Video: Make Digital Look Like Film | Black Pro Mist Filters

Hey filmmakers! Today I'm going to show you how to make digital look a little bit more like film and it requires zero post-production. We all desire that beautiful organic look that film gives you but it can be pretty difficult to get on these digital cameras. When you're shooting on a DSLR or mirrorless camera it usually looks way too sharp and it just gives you that video look. So that is where these black ProMIS filters come in. The ones that we're talking about today are made by Tiffin, but you can get them from a whole host of other companies that didn't send me this or pay me to say any of these. I just really like these. If you're not already familiar with Black Pro Mist filters, basically it's a piece of glass with black mist on it. And it's very, very small and hard to see, but it's there. And what I'm using today is Black Pro Mist one half, and you can get them in all different strengths.
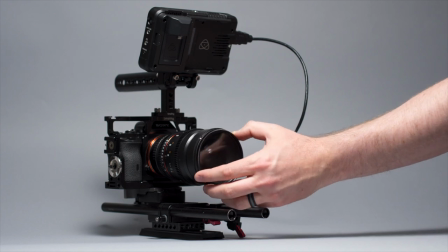[0:56]
One eighth being the smallest, and then you can go to a quarter a half one and two basically what the filters do is soften up your image so I'm gonna screw in on right now if you haven't already noticed this lamp behind me just got a little bit softer and more diffused as well as this light source and my skin is looking a little bit more soft and
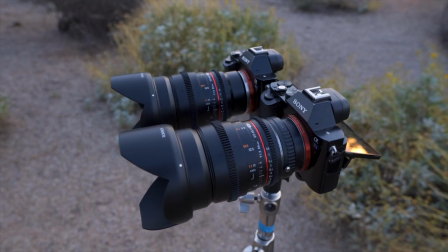[1:16]
more glowy now we went out with two identical Sony a7s cameras and
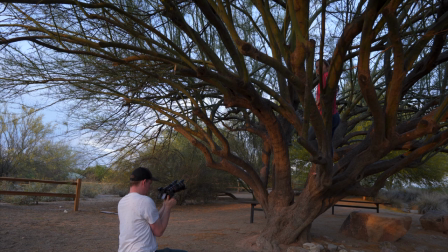[1:20]
Rokinon lenses as well using the 24 millimeter and the 50 millimeter now in every setup one of them had the black promis filter on and one of them had nothing on now i didn't add any nd filters to either of them because i didn't want any of the color cast or vignetting that comes with nd filters so in order to keep a shell out up the field but compensate for the overexposure i did crank up my shutter speed say what but i only did this for testing purposes otherwise i'm always shooting at a 180 degree shutter angle
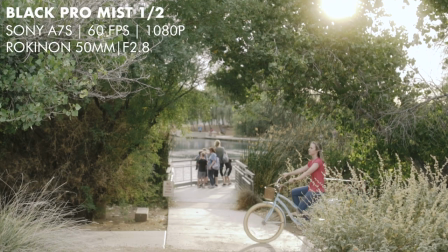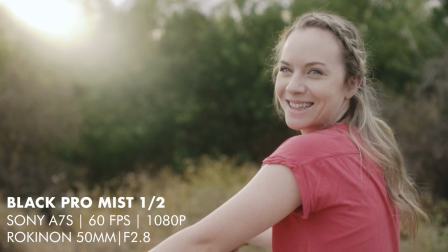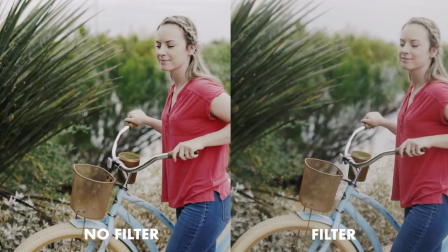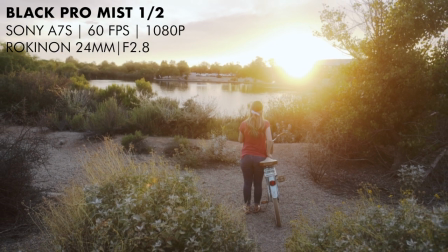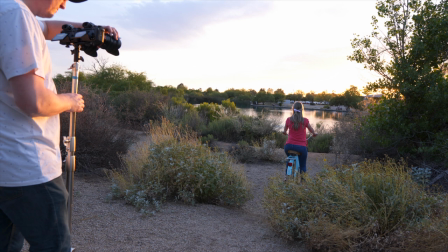[2:36]
as you can see from those example shots the black promis filter effect was most apparent when you were shooting directly into a light source so
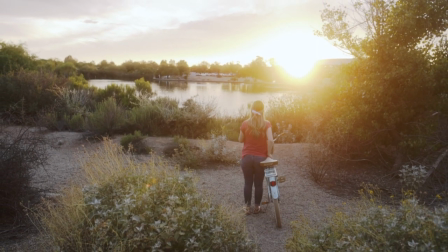[2:44]
when we were looking at the sun it really bloomed a lot and made that light just really bleed into other things around it and i think that has a really nice and organic look to it but it can also be a bad thing especially when you're shooting at night.
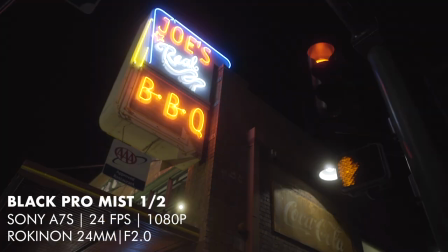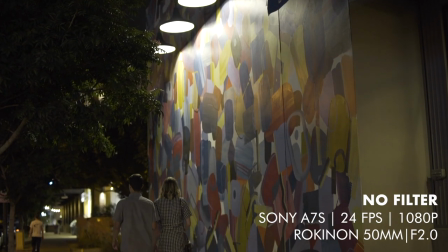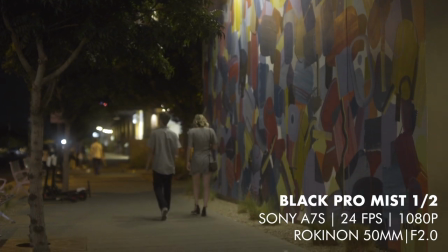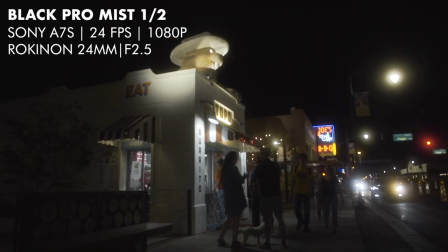So what we saw from the night shots was that when you're shooting into the signs and
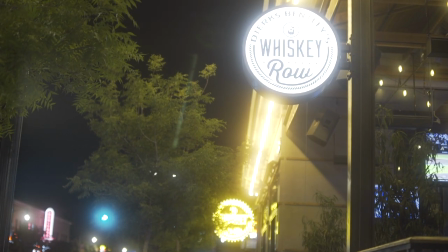[3:34]
headlights and street lamps is there's just a ton of blooming and haziness. It's too much and the effect is all haziness and I wouldn't use it. I don't think it's great for nighttime scenes where there's a lot of light sources directly in it.